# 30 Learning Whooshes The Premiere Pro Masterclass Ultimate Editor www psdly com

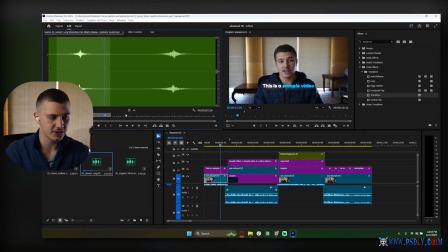20:50 I've got this one over here, which actually works really good. Let's go ahead and add it in. Now, if we notice something, I can't move my peak back here because my peak of my video is all the way back here.
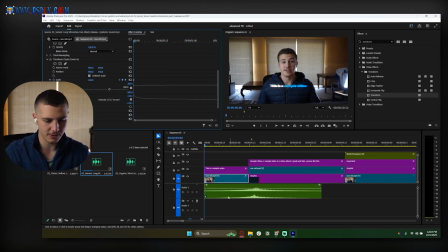21:00 So this is where the peak is, and then the peak of the whoosh is here. So what I'm going to do is I'm going to cut my whoosh down over to the peak. I'm just going to place the peak over here.
This is a sample.
Something like that. I'm going to have that start a bit earlier, like so. This is maybe a bit later, just so we can hear that peak.
This is a sample.
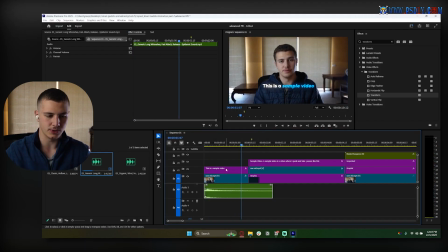21:16 And it's definitely too harsh, so I'm going to add a -7 to it.
This is a sample video.
There we go. This is a Look at how much better that looks. There we go. First movement out of the way. A zoom in, depending on where the peak is, just needs a subtle whoosh. It doesn't need a very harsh one. This is a very harsh one for the beginning, so I'm going to add a -5 to it. But it just needs a subtle whoosh like this.
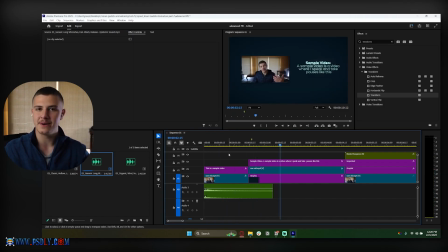21:36 This is a sample video. Sample video is...
All right, now let's go ahead and get into this. So now we've got two movements happening on the screen. So number one, watch this clip.
Sample video is where I speak and I take a few pauses.
Number two, ask yourself what kind of movements are happening on the screen.
Sample video is where I speak and I take a few pauses.
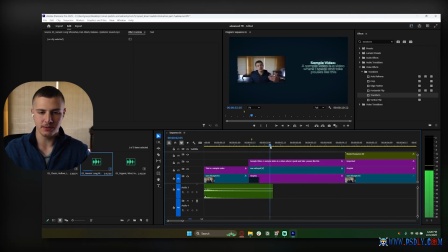21:52 So you guys should be able to deduce that there's two movements happening here, move ins, and there's two movements happening here, move outs.
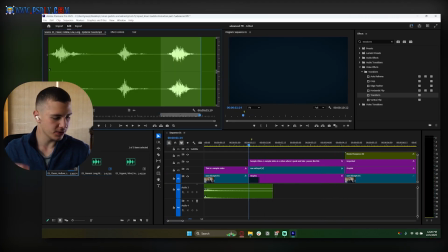21:58 So this is what we're going to be adding the whooshes to. The first whoosh we're going to be adding, excuse me for the low battery on the... boys. All right, the first whoosh that we are going to be adding in is a smooth whoosh for these move ins. So something maybe like this.
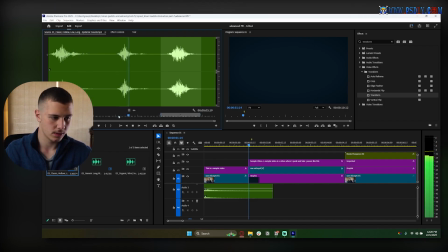22:14 This is a very slow one. That's also a pretty slow one, but it does the job. So let's go ahead and check out if this fits. Now we're going to click on our effect controls and let's see, we've got our first peak over here.
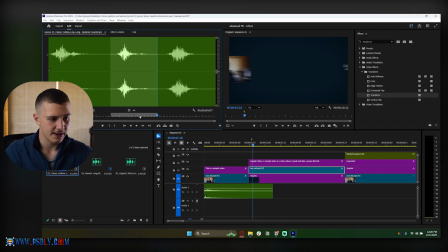22:26 So let's go ahead and add in our sound effect. So let's go back to our source. Let's just drag in this audio like so, and then let's try and align the peak like this.
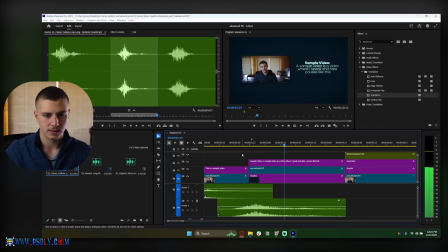22:35 Let's see what happens.
The sample video is where I speak.
There we go. Now you guys notice something, okay? We are supposed to add two whooshes for these movements. However, because both movements happen at the same time, it's almost like there's two objects moving.
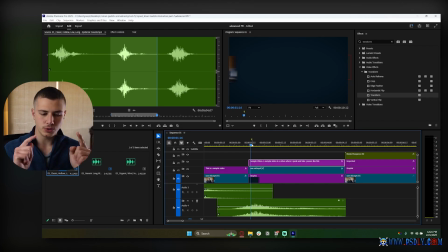22:47 And for that reason, you can add two whooshes, but one whoosh just kind of overlays both of them, and it sounds like they're both moving at the same time.
Sample video is where I speak, and there we go.
So it sounds like there's two objects moving just with this whoosh alone.
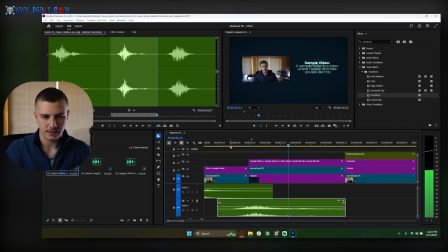23:00 Even if I tone it down to like -6, sample video is where I speak. Like this. This is a sound effect that overlays both movements, right? If I had a bullet pass by, I would hear a whoosh. If I had two bullets pass by at the same time, I would hear the same whoosh, just louder.
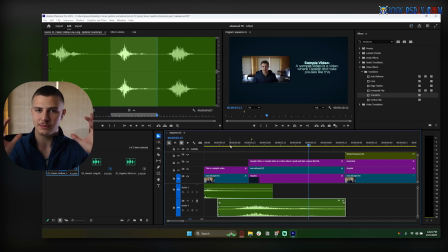23:16 If I had one slower than the other, I would hear right? But since they're both happening at the same exact time, I would hear both of them passing by. Now, let's say that one of them happened to be slower.
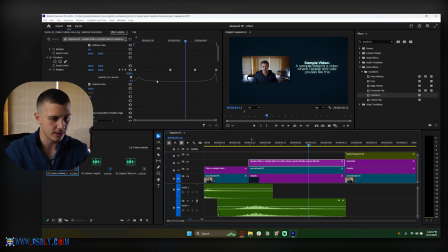23:27 So if I just go into one of these, which is like the effect controls, for example, sorry, the animation here, and I just made one of them way slower, right? Let's just make one of them slower like so. Video is where I All of a sudden, one whoosh is not enough because this thing is way slower. Then I would need to add a second whoosh, and I wouldn't do it this way, but this is just for the sake of example.
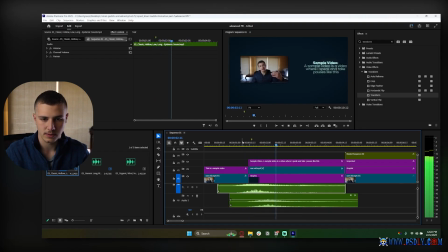23:45 I would need to add a second whoosh like this.
The sample video is where I speak.
Notice how it kind of does for the both of them, okay?
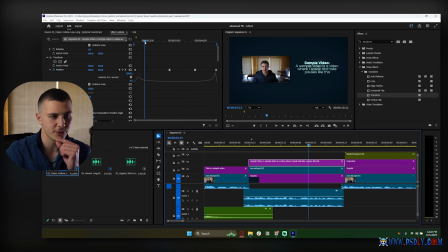23:51 So you always have to keep this in mind. It depends on what is happening on the screen. So for this case, because both of them are happening at the same time, we're going to go with a single whoosh. Video is where I speak, and I take Once again, there's also an ending, but this one needs a big build-up and a big spike.
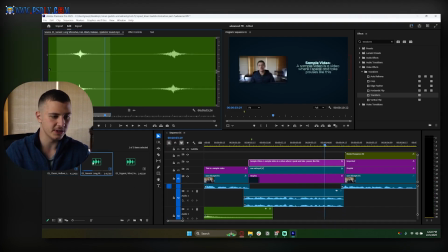24:05 So we're going to go for this whoosh over here. Something like this, I think is pretty good, or just like the one that we used for the intro. So let's go ahead and add it in, and then we just need a build up,
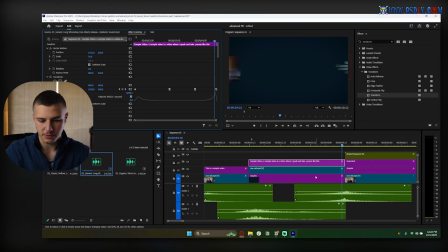24:16 and the spike is all the way at the end over here. So let's go over to our spike, align the peak here, and this is going to be good to go.
And I take a few pauses. Sometimes I might even say, there we go.
And check this out, because the movement, this other movement, so check out what's happening. This movement is starting at this point. So if we were to add a whoosh, we would need the peak to be at this point here, right?
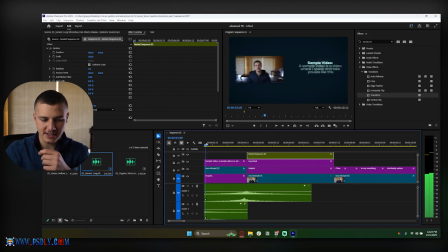24:35 So we need to down here. Like that, okay? And then this movement is ending at this point, so it's moving out of screen.
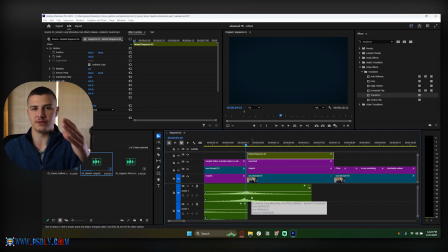24:40 Because we added a whoosh that has a build-up, it builds up for the exit of the first animation and drops down for the entrance of the second animation.
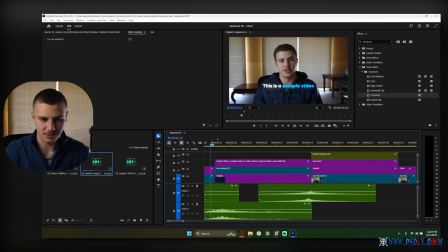24:48 It actually fits this scene super nicely. just like so.
Sample video is where I speak and I take a few pauses.